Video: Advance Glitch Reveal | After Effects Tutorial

Thanks to AVE Tools for sponsoring this video. More on them later.
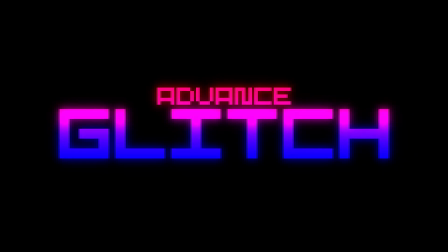Hey guys, in today's tutorial, I'm gonna show you how you can create this advanced glitch effect in After Effects.
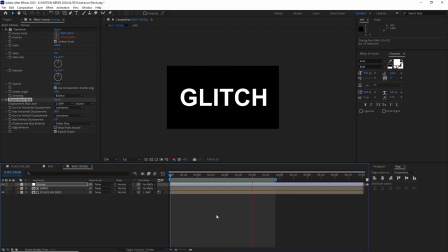As you can see, it's quite detailed, it's really easy to make, and it's completely procedural.
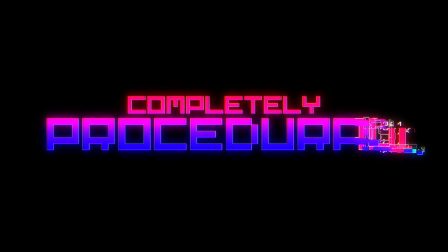So with that said, let's begin. Before we jump into the tutorial, let me give you guys an overview of this project. We're basically gonna create one distorted comp, and after that, we're gonna duplicate it a bunch of time.
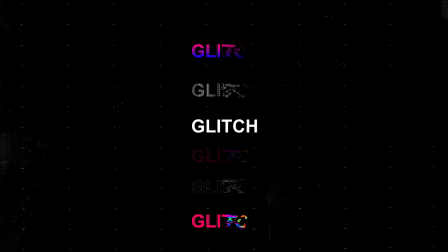In every duplicated comp, we're gonna add some effects, and finally we're gonna stack them up one over another, like a sandwich or a burger or whatever layer food you can think of. So with that said, let's go to After Effects.
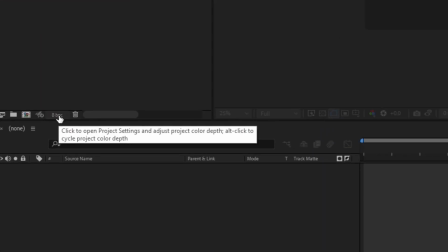So in After Effects, the first thing I did was change the color depth from 8 to 16 by holding Alt and clicking over it. This basically extends our color reach to a more broader selection and
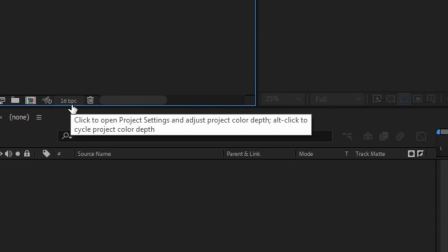makes the hues more punchier because we are working with a lot more color details. There's a whole lot of things about color bits and channels.
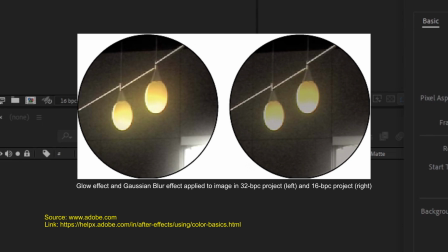The basic gist is the more bit depth, the more high range color values you'll be working with. This also makes the project much more heavier, so keep that in mind.
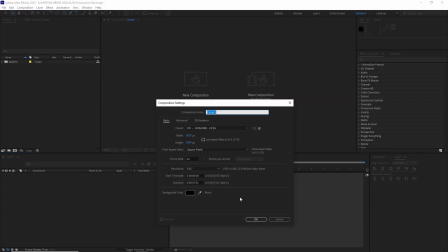So, I created a basic 1080p comp with 24fps and named it placeholder.
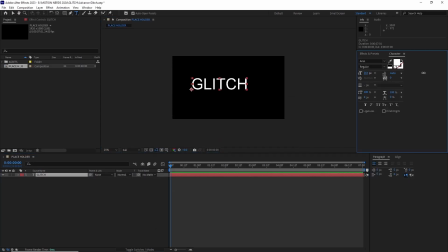This is the comp where we're gonna be putting our texts or logos to get affected by this glitch. For this example, I just used a simple text layer.
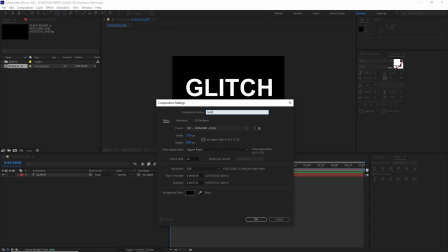After this, I created another new comp, same dimensions, and named it map. I created a white solid and renamed it fractal.
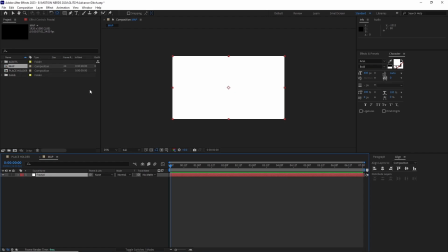I added a linear wipe by going effect, transition, linear wipe.
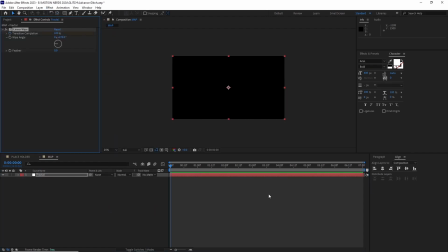I animated it from going left to right. I also changed the speed graph so it starts fast, then goes slowest towards the end.
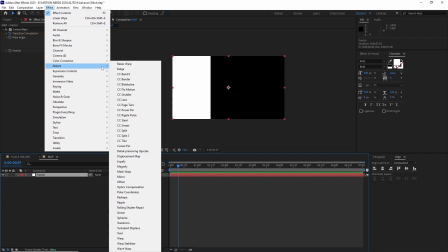I added a turbulent displace to this layer by going effect, distort, turbulent displace.
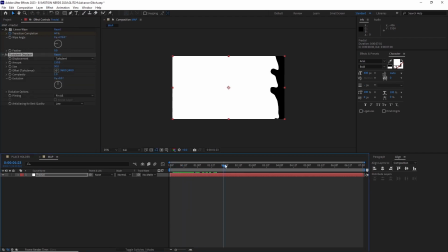I modified the amount and the size to get that uneven look.
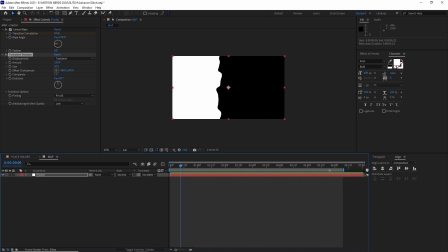After this, I dropped in a mosaic effect by going effect, stylize, mosaic. And as the name suggests, it mosaiced, I think, the edges.
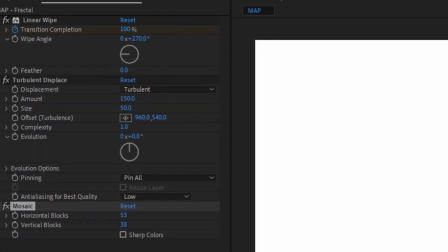Here is a closer look of all the effects and their settings.
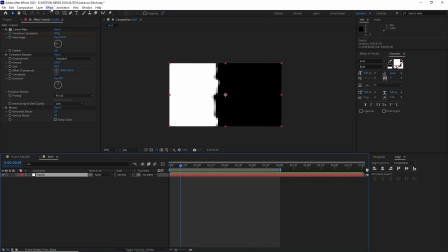Now it was time to add some fractal noise by going effect, noise and grain, fractal noise.
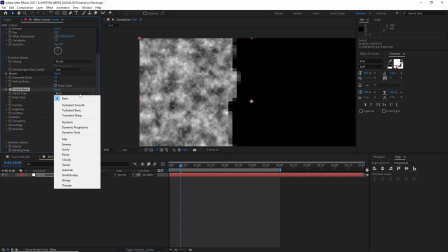In the fractal noise effect, I changed the fractal type to max and the noise to block to get that blocky look.
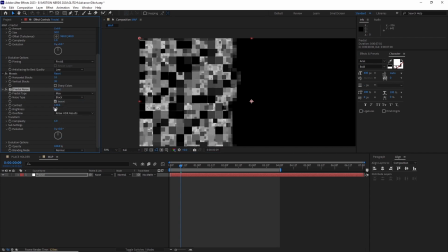Then I started playing with the contrast and the brightness of the fractals.
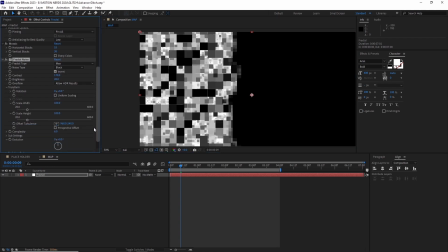After this, I opened up the transform settings and unlocked uniform scaling and basically played with the fractal's X and Y scale.
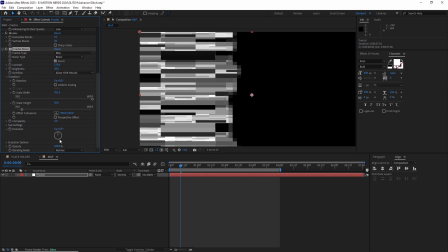I animated the fractal's evolution with a simple time expression. These are the fractal settings I changed.
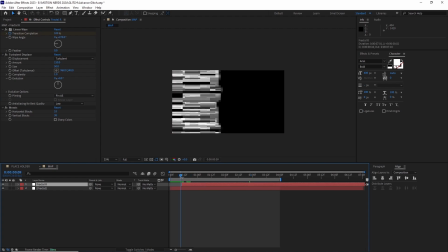After this, I duplicated this layer and renamed it Fractal R. I deleted the fractal noise effect on this layer and then offsetted it.
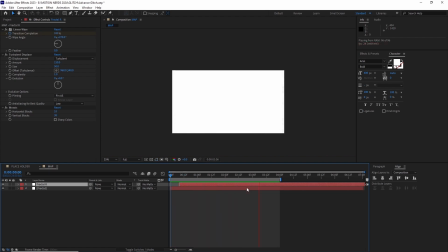And this is our map ready. We're gonna be using this to reveal our placeholder comp, so let's do that.
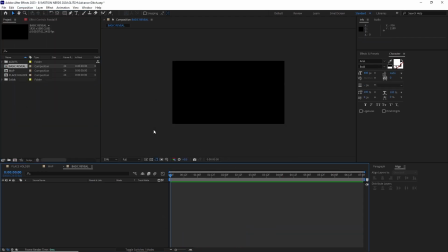I created a new comp and named it Basic Reveal. I dragged both the placeholder and the map comp inside this comp. Then I used the placeholder comp to track mat the map comp, then changed the mat from alpha to luminance.
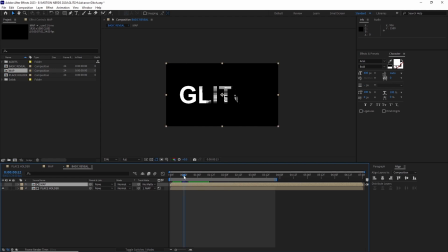By doing this now, the placeholder comp is getting revealed by the brightness of the map comp, which adds much more details with even different opacity values.